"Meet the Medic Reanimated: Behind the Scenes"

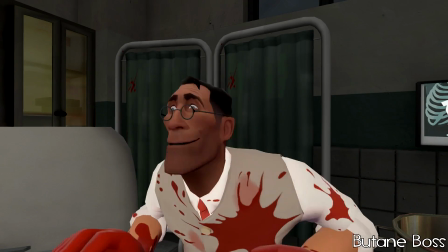8:47 What happens now? Now? Let's go practice medicine.
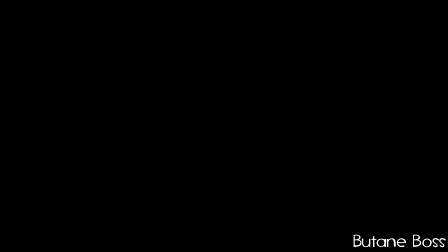8:56 Hello, I'm Butane Boss.
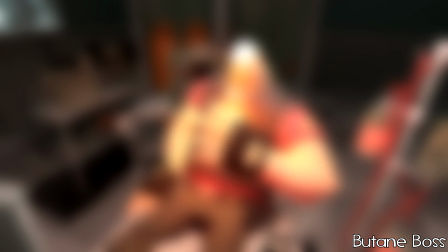8:58 I originally declined to take part in Meet the Medic Reanimated, but I was more than happy to take up Minnie's allotted part after he left.
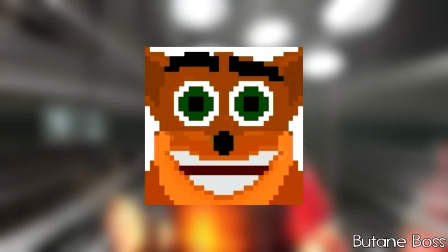9:05 But he came back after I completed my allotted part, and he has part 4B. Green Butane wants people to make behind the scenes videos, so here's mine.
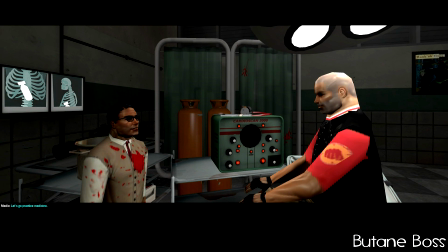9:14 A few folk were asking how I did the Deus Ex scene, so here's how I did it.
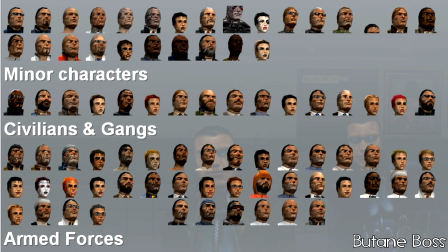9:18 I took 2 models from Night Stalker's Deus Ex pack that fit the build for the Medic and the Heavy.
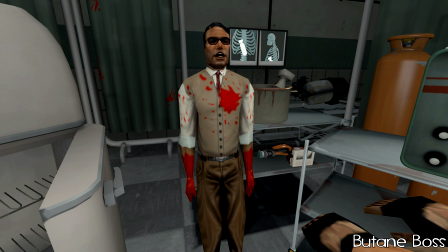9:23 Since the Deus Ex character textures work with almost every character model, I then made the Medic and the Heavy textures by mashing up and recoloring existing textures.
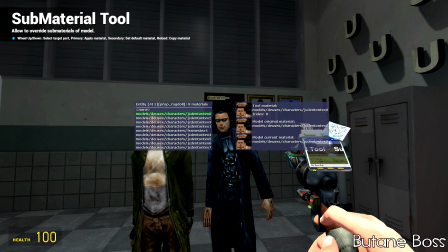9:32 I then used the invaluable Submaterial tool by Kawush64 to replace the textures.
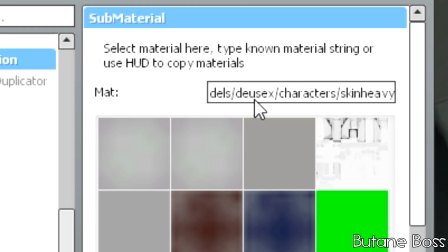9:38 The Submaterial tool is very handy if you want to make reskins of models, but you want to keep the original model intact and can't be arsed hexing.
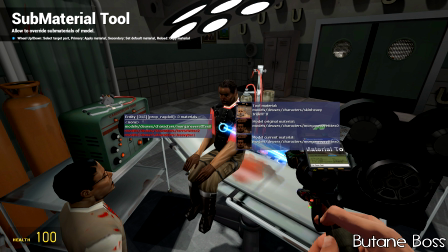9:45 Let's find out who this really is! Zoinks! Morgan Everett!
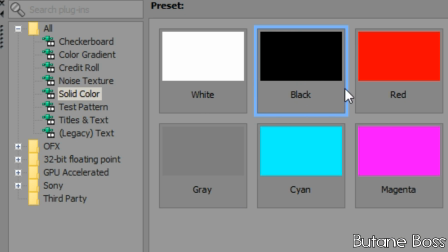9:51 As for the editing, I took 2 black screens in Movie Studio and used them for the letterbox.
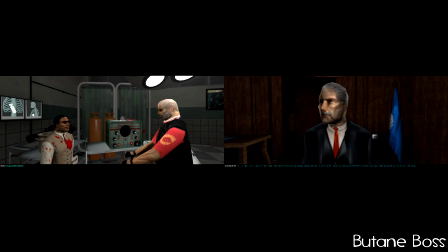9:57 I used Deus Ex footage I recorded a while ago to get the timing right for the letterbox transition and the length of a breathing cycle.
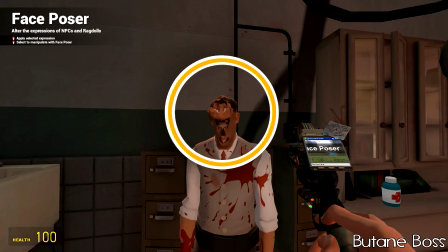10:05 Butane. The Medic model in the Meet the Medic pack isn't an HWM model. How did you achieve these HWM flexes?
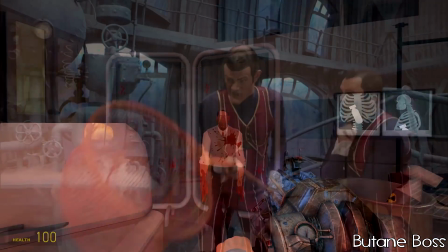10:11 Well, here's a little lesson in trickery!
It's quite simple, really.
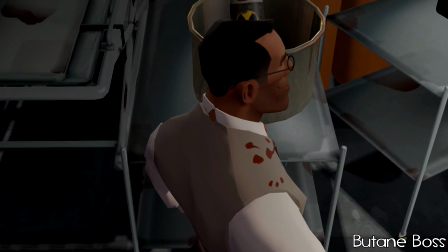10:18 I shrunk the Meet the Medic model's head down, and I animated Maxie's HWM head over it.
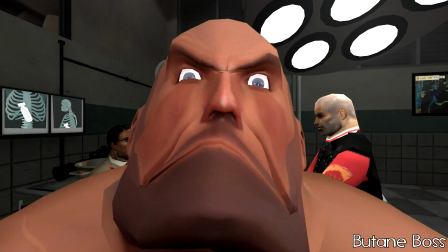10:23 If you look closely, you can see that I also did this to the non-HWM nude heavy model made by Max of S2D.
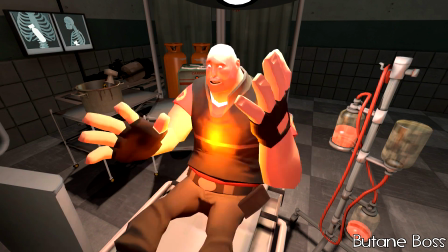10:30 When making the heart glow, there was this annoying thing where the camera was looking straight at the light bulb, making it glow a halo.
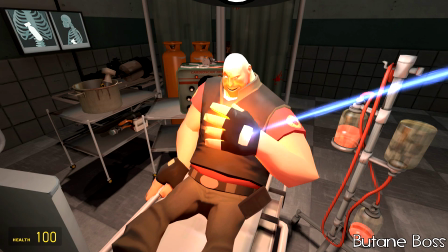10:38 I fixed this by spawning a panel, turning it invisible, and shoving it in front of the camera, and boof, you can't see it anymore.
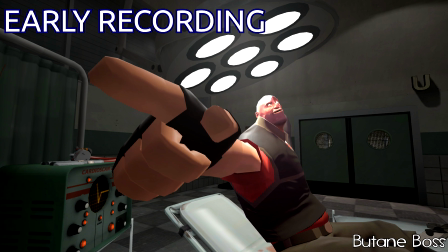10:45 When I was making the decapitation scene, I found that the heavy head somehow has different shading properties to that of the full body model.
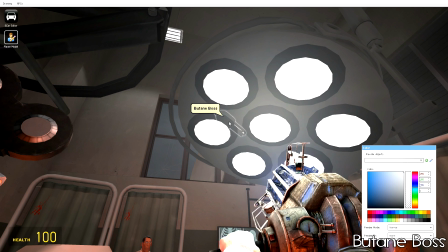10:52 I had to disguise this by adding a white light just above the head, and it works.
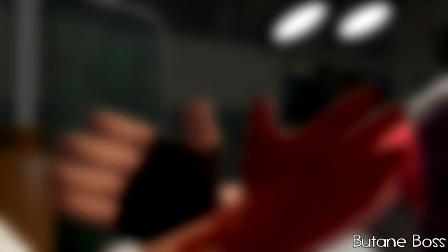10:58 It's not perfect. So yeah, I hope this behind the scenes helped you in some way.
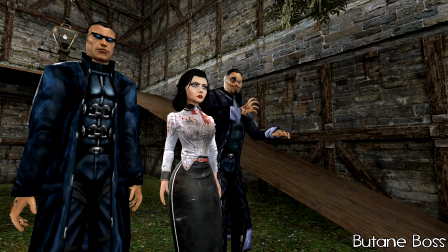11:03 Thank you so much for watching. Now f*** off and let me work on X over.
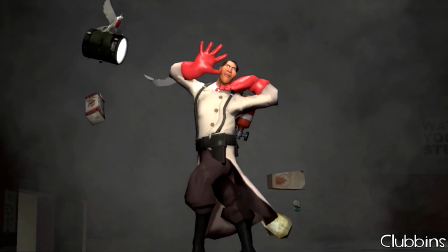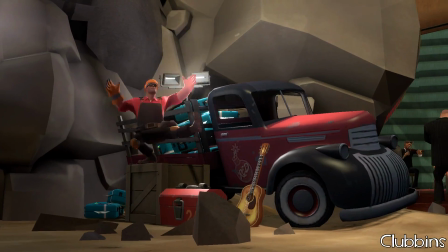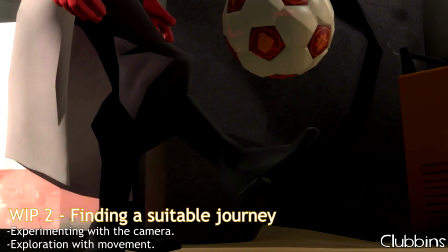11:24 Animation is a tedious medium, and it's no secret. And once you have a basic flow of animation, sometimes the temptation is to go, that's fine, print.
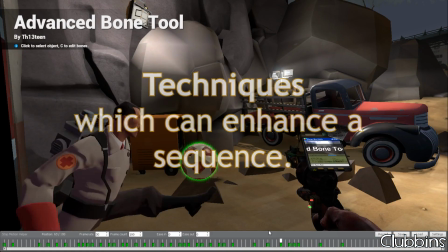11:33 But hold your horses. There's always ways you can improve. In my case, it was with the Medic and this ball.
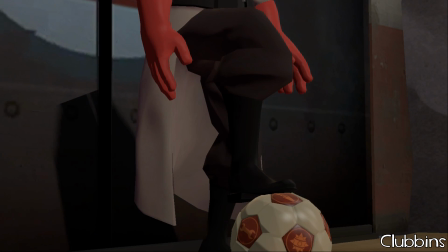11:41 On its own, I'm not really sold on the movement.
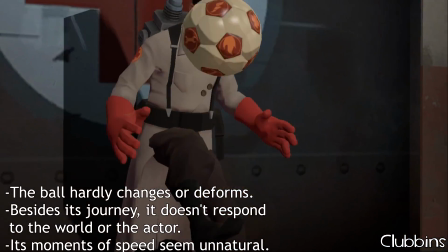11:44 The ball doesn't really feel like a ball, it just feels like a solid mass that's just floating in space.
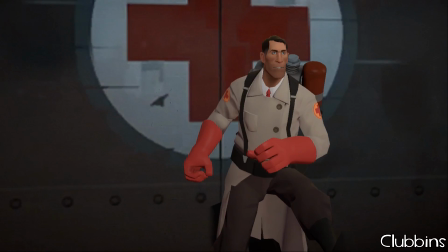11:51 So what can we do that can sell this motion with the ball more? What I used was smears and squash and stretch.
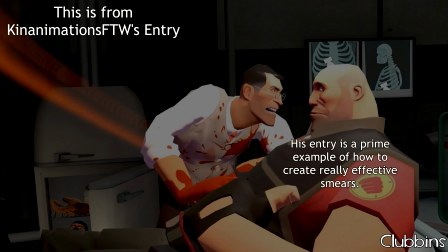11:58 Smears essentially you apply when things are moving particularly fast through a space.
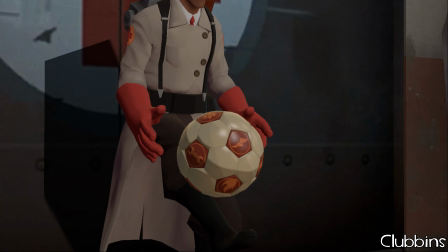12:03 So once I'd taken the sequence frame by frame, I took out the frames where the ball would be moving between different positions,
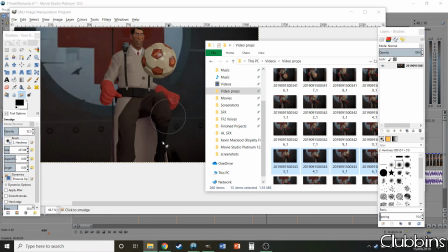12:10 and then placed those frames into GIMP and just got out a handy smudge tool.
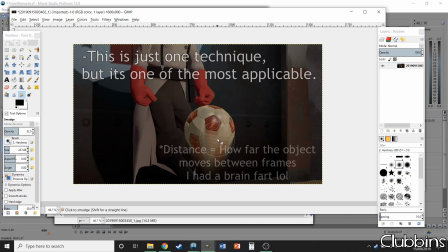12:15 If the distance between objects gets bigger between frames,
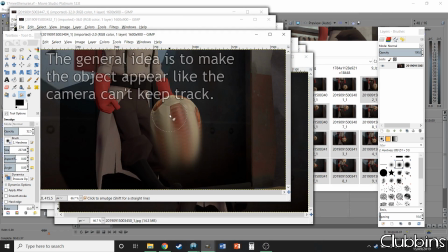12:19 then the more smear you can apply on it, and obviously when it's easing into a stop, then the less you need to apply.
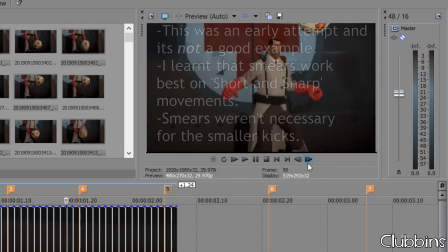12:26 But I'm not quite sold on its bounciness or flexibility. It doesn't really feel like a ball because it doesn't change or deform.
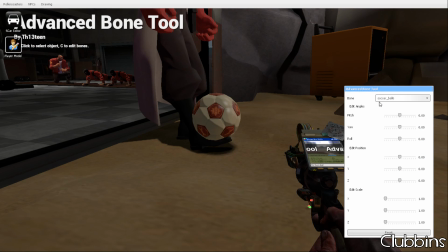12:34 So what we apply here is squash and stretch.
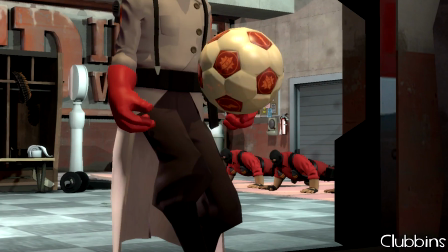12:37 Squash and stretch in this case being used to squash the ball when gravity has a hold of it,
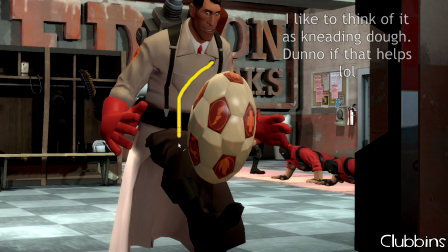12:43 and when momentum finally sends it up into the sky, it's being stretched away by those 2 dominant forces.